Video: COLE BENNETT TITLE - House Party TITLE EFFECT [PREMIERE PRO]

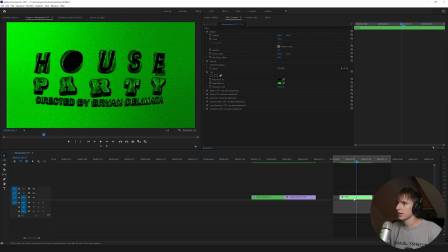(8:25)
And we can see maybe that scales a little bit better. Then next, I'm going to go ahead and go to effects and type in crop. This is going to allow you to get that vignetting kind of look. And then I'm going to go to the crop tool here and choose a circle and just kind of click these points to scale it up around your text.
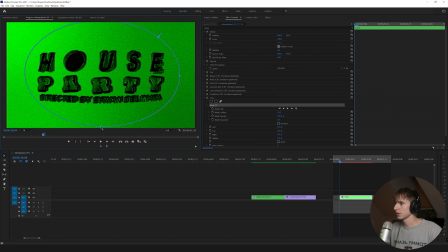(8:42)
I'm going to start it a little closer to the text here, but also try to keep it a little circular. And then I'm going to drag left all the way and then click invert as well.
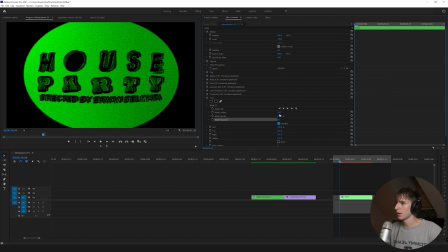(8:50)
And now you can see you have that mask. And then I'm going to go ahead and play with the feather just so it has a little bit of that faded line here. I think that looks pretty good. For me, it's 54. For you, it could be whatever you want. And then I'm going to go ahead and keyframe the expansion and go all the way to the end frame right before the end for right now, just expand it so it fits the frame pretty well.
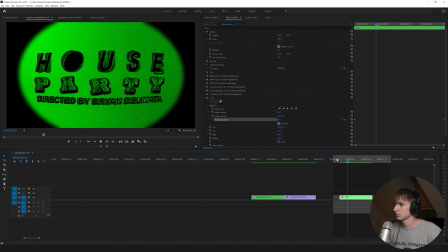(9:09)
And then drag it to the last frame. Now if we render that out, you can see what we got here. And then what I'm going to do is go and add lumetri color one last time, drag that onto our layer here, and then go and I'm probably going to keyframe the exposure, just so it gets a little bit brighter towards the end.
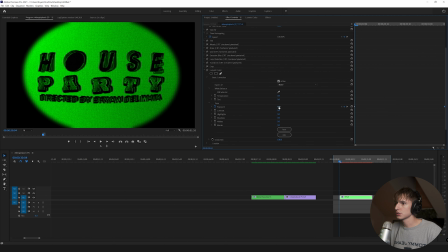(9:25)
Nothing too crazy, but just a little bit brighter, actually key from the exposure at the beginning, just a little bit down. So it kind of fades in almost and gets brighter.
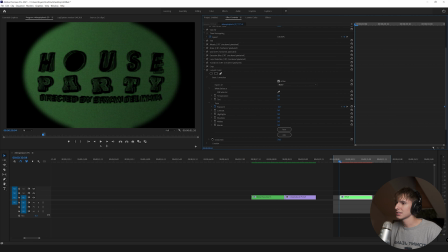(9:35)
And then I'm also going to keyframe the saturation from like 70 ish to maybe a little bit more intense, but actually not the full 100. And then I'm actually going to go to effects and presets and still use my I'm going to be using my flicker preset that I have.
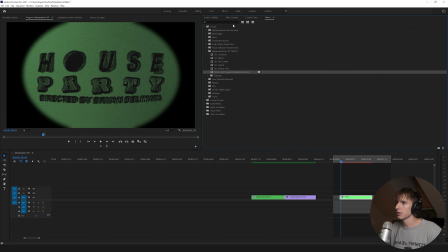(9:51)
And I'm going to go ahead and drag that onto the comp it above the crop. That way it doesn't affect these black bars here. It's just going to give it a little bit extra flicker and a TV look.
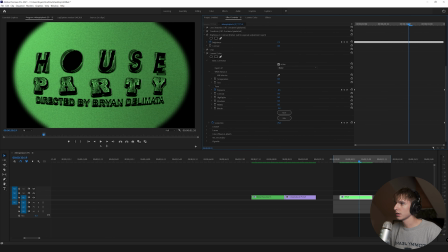(10:01)
And then I just want to tweak a few things in the Lumetri color. I'm just going to bring down the blacks a little bit, basically just adding contrast. I noticed like the old TVs always have a little bit of that. So I think it's a little important to have it in our video here.
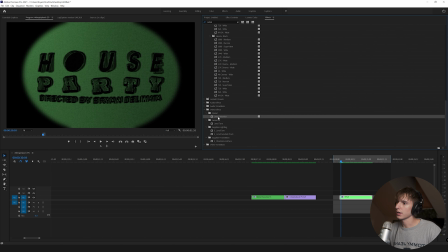(10:15)
And then if you want to sell a little bit of that bubbling effect where it kind of keyframes the bubble, the text and kind of just makes it look like it's coming closer. I'm going to go ahead and add a lens distortion on go ahead and keyframe the curvature from zero to maybe
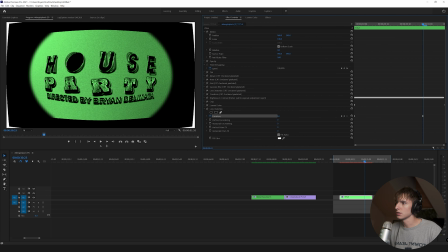(10:27)
something like basically just play with it see what looks good to you 54 and then click fill alpha here. And then you're going to notice you're gonna have these black bars. Basically to fix that just go ahead and type in transform and then go to transform here key from the scale and position and
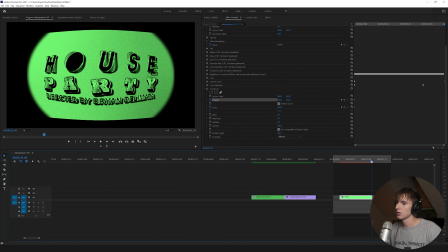(10:41)
then go basically to the last frame so you can see what's going on to the frame before it and then just scale it up.
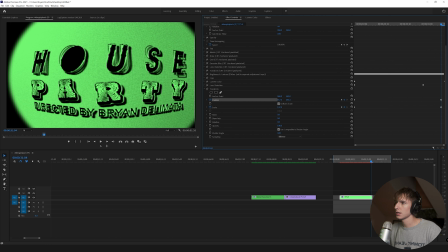(10:47)
And it's going to be a little bit not perfectly centered. That's okay. I might have gone a little crazy with the lens distortion, not gonna lie here. But we'll see what it looks like. And then just drag it to the last frame. So there's no black bars.
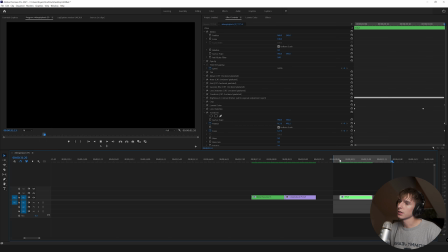(11:03)
And there you go. Obviously, I think I went a little crazy with the lens distortion. Honestly, just tweak it to however you want.
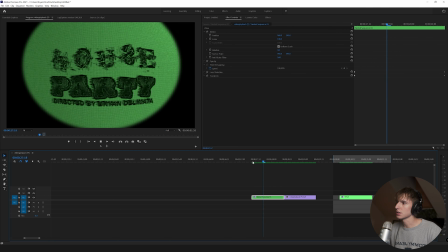(11:09)
Don't copy this exactly. You can see that even me doing it multiple times, it comes out different. But basically, all it is just a bunch of settings when it comes down to it.
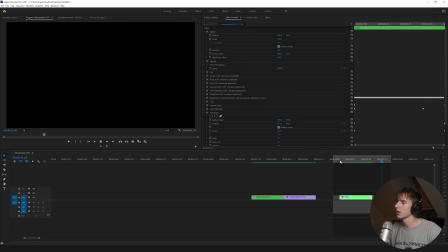(11:16)
Just tweak stuff to make it look however you want. you know, don't copy it exactly, but that's how you do it. If you guys made it all the way to the end, I really do appreciate you. Thank you very much. If you haven't already liked comment and subscribe, if you are interested in the CRT pack that I use in the video, I'll have a link down below. If you made it all the way to the end of the video and you still have a copy, go ahead and type in end at checkout and you'll get 10% off the CRT pack. So if you're interested and want to save some money while at it, go ahead and use that. But yeah, guys, that's pretty much all I got for you guys in this one.
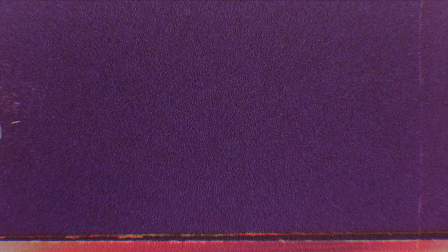(11:44)
Peace.